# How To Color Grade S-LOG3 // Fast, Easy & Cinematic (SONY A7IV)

In this video, I'm breaking down how I color graded both the clips you just saw in the intro using my own Arri Conversion LUT that you can download for free. Link in the description below. I also added a couple of tweaks to this footage to make it pop and look better, and I'll break that down as well.
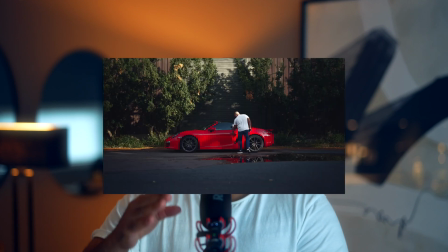(0:24)
But stick around to the end of this video because I will break down the second clip by the end of this video. My name is Christian, by the way. Thank you guys for tuning in. Let's go.
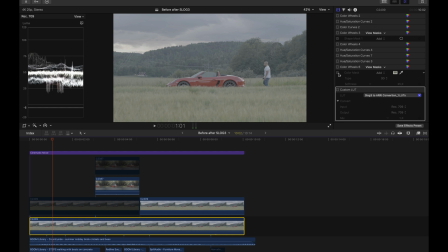(0:35)
First thing I always do when I color grade in Final Cut, if I'm not grading in DaVinci, I use this LUT,
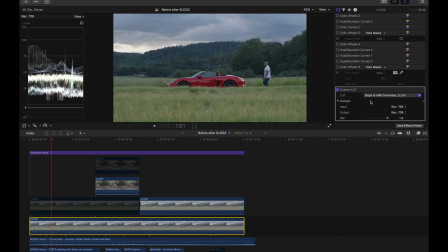(0:41)
this or other LUTs that I've made to, you know, make the process easier for myself and for you guys as well. So you can download this LUT, link in the description below.
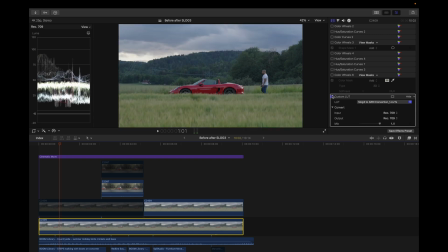(0:48)
Now I add this LUT, as you can see, it brings back some saturation, it brings back some contrast, but I'm not satisfied with it yet.
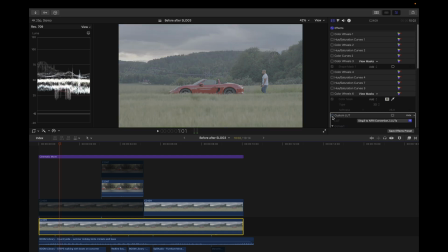(0:57)
And the reason why is because this is just a starting point to bring back some of the contrast and some of the saturation.
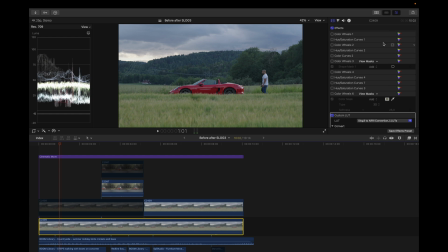(1:03)
Next thing I did was to add a color wheel. And as you can see here, I dragged down the overall exposure, I dragged down the shadows, up the highlights, and I dragged the midtones up a little bit.
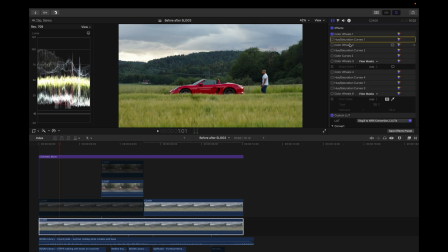(1:13)
After that, I actually dragged up the saturation. Next thing I did was to add a hue and saturation curve. And the reason why I use this is to change specific colors in an image. And basically how this works is that if you add a control point here and there, you're basically changing the values that you see here.
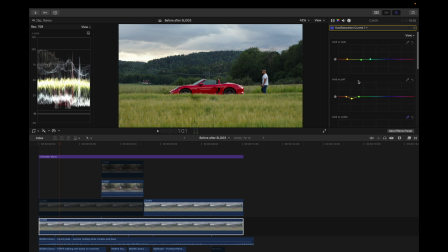(1:29)
So for me, this is pretty nice because you can change the colors totally. You can desaturate the image and you can end up with the results that you like the best. But in this case, I left it like this. And the next thing I added was a color wheel. As you can see, there's not much change.
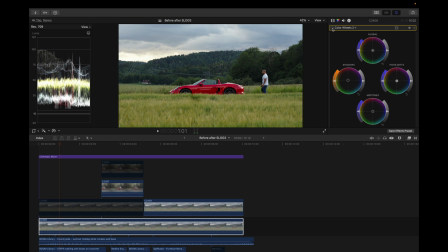(1:44)
I just added a little bit more warmth and a little bit more saturation. Next thing I did was to add another hue and saturation curve. And here, as you can see, I changed the hues of the blues a little bit and I changed the hues of the yellows a little bit more. So as you can see, this is what I ended up with. And I basically added saturation also in the blues.
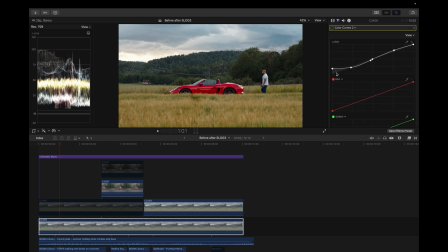(2:02)
As you can see, the sky here. And the next thing I did was to add a color curve. So here I lifted the shadows a little bit and I dragged up the midtones and highlights. And also I actually added a blue tint to the shadows of this image. So this is what I got after tweaking the color curves. So far we have this and it's actually looking pretty good.
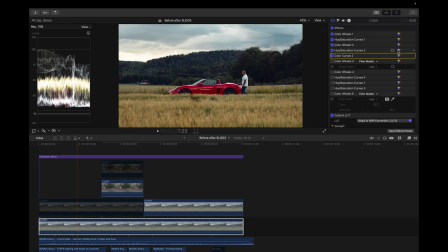(2:22)
I could have actually just left it there, but I actually wanted to play a little bit more with it. So I added a mask here. And as you can see, I only dragged up a little bit of the overall exposure, a little bit of saturation here to add more saturation to the car.
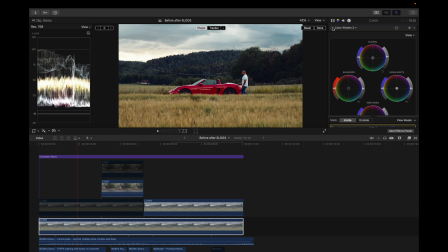(2:37)
And as you can see here, it works like a mask in Lightroom. It's basically just to draw more attention to the car. And yeah, I really like this. Next thing I did was to add a color wheel. As you can see, this is the change of the color wheel.
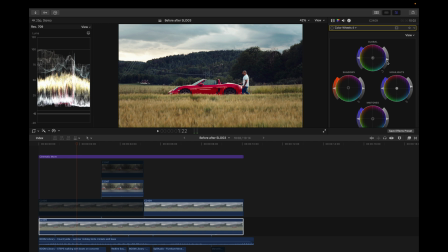(2:53)
I just dragged down the overall exposure even more down because now that I added the mask, I wanted to bring it all back down a little bit to make it more moody and make the mask more effective. So I dragged this a little bit down and I dragged the highlights a little bit up, and that's basically it.
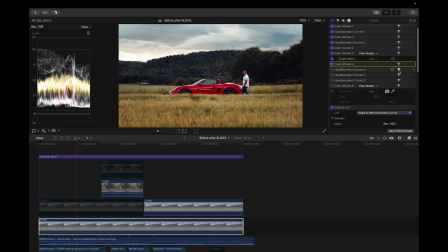(3:11)
All right, next thing I did was to add a hue and saturation curve here. And as you can see, I added blues here. And the reason why is because I wanted to add blues in the sky. And I also wanted to bring down the yellows a little bit because I think it's too much yellowish tones here that I don't like.
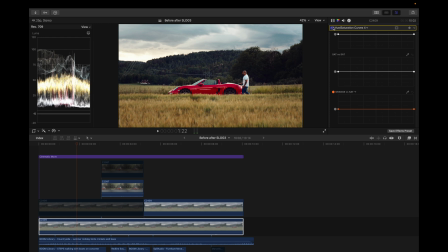(3:28)
So let's see how this looks. Boom. Now you can see the green is grasser. The grass is greener and the sky is a little bit more blue. So I like that. So the next thing I did was to add this right here because this takes more of the greenish
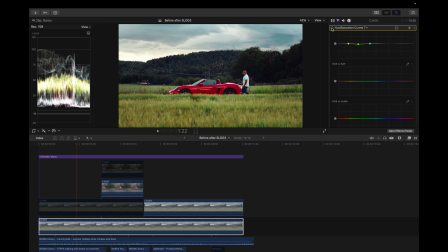(3:44)
tones of the image and you can't see it that much before, after. It's not so noticeable, but it's a little subtle tweak that I liked. I could have just left it out, but yeah, I liked it. So next thing I did was to add another hue and saturation curve and I dragged up the hues here a little bit.
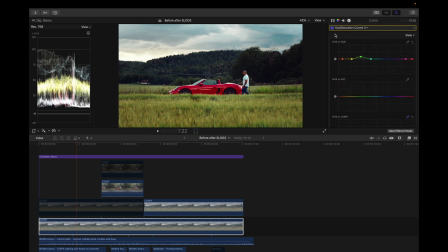(4:03)
Let's see what that did. Boom. Yeah. So the next thing I did was to add a color mask. And in this case, I used this color mask to add warmth to the whole image, but not the car itself.